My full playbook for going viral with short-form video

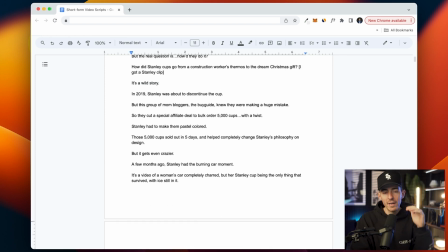Like if you're following the pattern, it's kind of like 1 and 1, 1 and 1, 1 and 1. It just so happened that the way I told the story this time, it worked out that way.
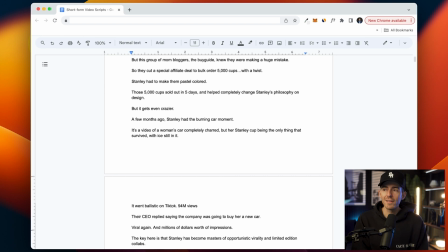And that may be an insight. And so what you want to do in this process is like, you make videos, some flop, some hit, some go crazy. On the ones that go crazy, you want to look back at what you did and be like, are there any insights here that I'm overlooking that help explain why this performed better than everything else?
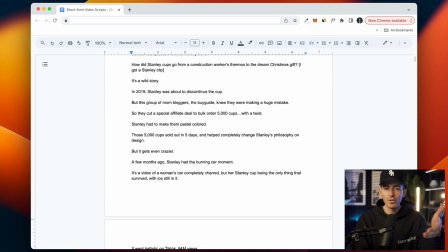So as I'm going through this, it's actually helpful to me because I haven't looked at it in this much detail since I made it last week.
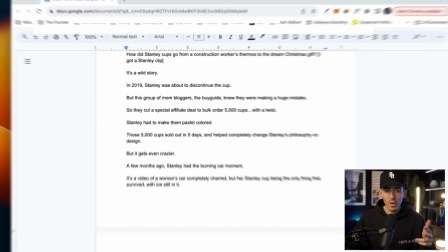And it's actually helpful to see, okay, 1 and 1, 1 and 1, 1 and 1. That's much quicker than I would have thought to have done.
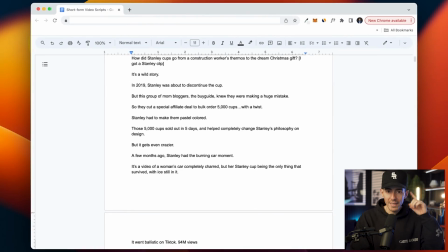But hey, like that might be with short form and like the cocaine mind, that might be what you need to keep somebody's attention.
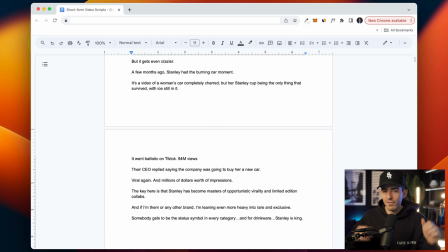So we'll keep going. We're getting to the end here. So the but it gets even crazier is kind of like the second major, head fake conflict moment. So if you were to draw this on a graph, it's kind of like starting at 0, going up to the first conflict moment, going down for this little lull of like context and conflict,
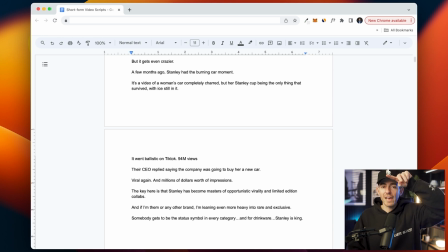back up to a second peak. We're now at the second peak and we're going to start heading down for the resolution. So the resolution is, a few months ago, Stanley had the burning car moment. It's a video of a woman's car completely charred, but her Stanley Cup being the only thing that was still survived with ice still in it. Again, little context, but the cup was still survived. That's conflict. So the same kind of pattern.
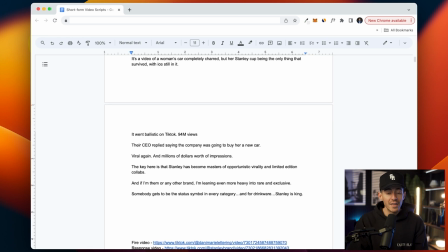It went ballistic on TikTok, 94 million views. Their CEO replied saying the company was going to buy her a new car. Viral again, and millions of dollars worth of impressions. Now, all that is context, but at this point, you're like, sucked into the story. I knew that was going to work because that video has 94 million impressions.
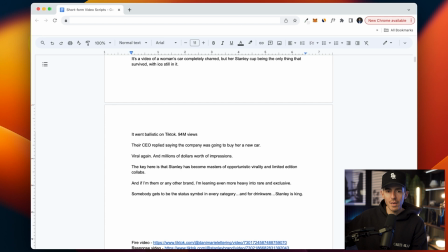So like if you just show that video and talk about what happened the same way the woman did, it's going to be sensational again.
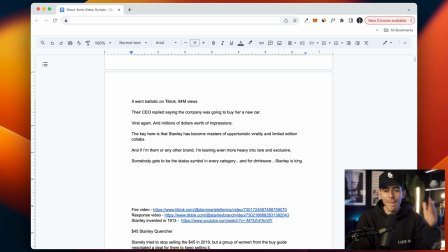And we're headed towards the end. The key here is that Stanley has become masters of opportunistic virality and limited edition collabs. This is where I kind of like infuse my own little, like business strategy nomenclature, which kind of makes it a signature Kallaway video.
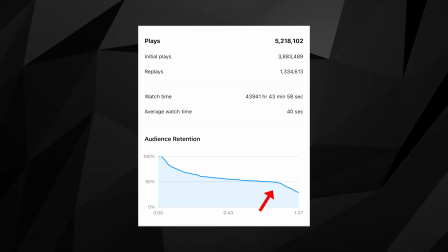So at this point, I'm probably starting to lose people. Like if you look at the retention curve, we're like a minute and 15 in and people are probably like, okay, like I get it.
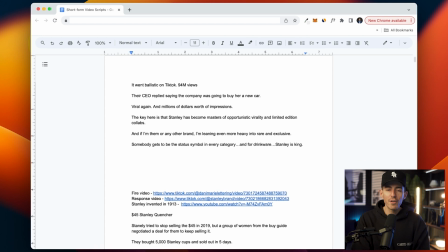It's pretty crazy. So, I could have ended it right there, but I wanted to add a little extra sauce. So the last 2 lines, and if I'm them or any other brand, I'm leaning even more heavy into rare and exclusive. Now that's like my advice for the brand. So again, this last couple lines is like my extra business.
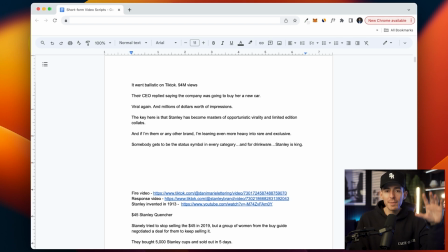This is what makes it signature. Like I'm adding the business strategy. I'm giving a recommendation for the brand, etc. Now the last line, this is key. You need the last line to be a banger. Almost as good as the first line. Because if it isn't, people will, people's energy is waning. And if you just let them wane off, they're not going to share it. They're not going to like it. The last thing they remember is the last line.
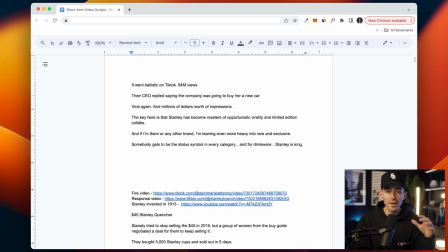So you need the last line to be an absolute banger. So when they see it, they're like, oh, wow, that was a really good video. I'm going to share it. So the last line here, somebody gets to be the status symbol in every category. And for drinkware, Stanley is king. Now the last line, there's a little magic with trying to make it a banger.
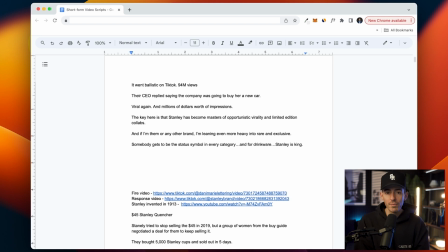You kind of want to think of it like a hook. I relate this to in baseball. The 9 hitter is not always the worst hitter on the team. You have 9 people. If you don't know baseball, sorry for this metaphor, but if you know baseball, you have 9 people in the lineup.
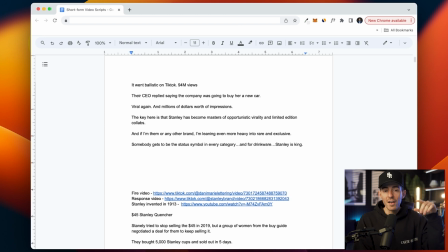You don't always put your worst hitter at 9. You put your worst hitter at like 7 or 8. 9 is almost like a pseudo leadoff man, because when you get to the bottom of the order, you want the 9th person to have a high on base percentage so that they can set the table for the top of the order. When you watch these videos,
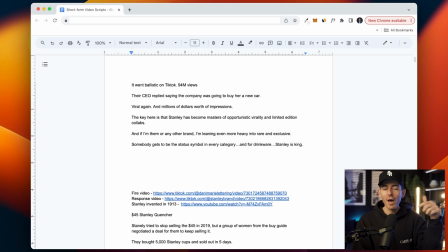they auto loop. So the last line is like the 9 hitter. You want that to be a banger so it sets the table for the first line. I don't really try to do the thing where you like perfectly time the end of the video so that it's like tricks you into watching it again. I don't do that. But you want it to be like a dope last line. Okay, so that's kind of a summary of the thought process.
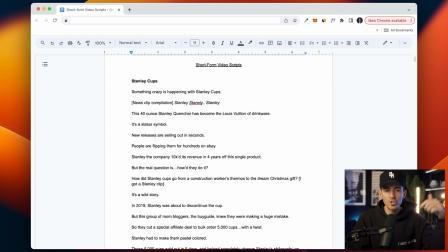Let me know in the feed, respond, shoot me a DM. Like, did you like the way I went through this? Was this helpful? I'm talking pretty quick because I'm trying to make this video tight, but hopefully that was helpful to like kind of see the strategy and thought around each line and kind of the process.
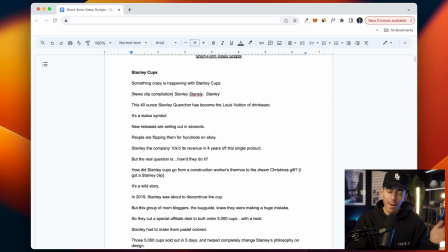So keep me posted on how you think that went. I'm going to jump into the edit part right now. All right, here we go. This is the second half of the build along for the Stanley Cup video. This is the edit.
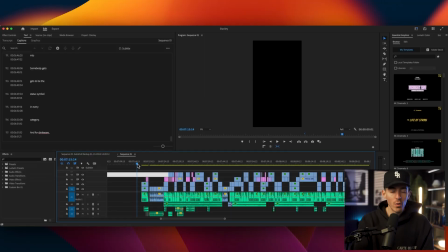What you're looking at is Premiere. If you don't know Premiere, that's completely fine. It's actually way less complicated than it looks.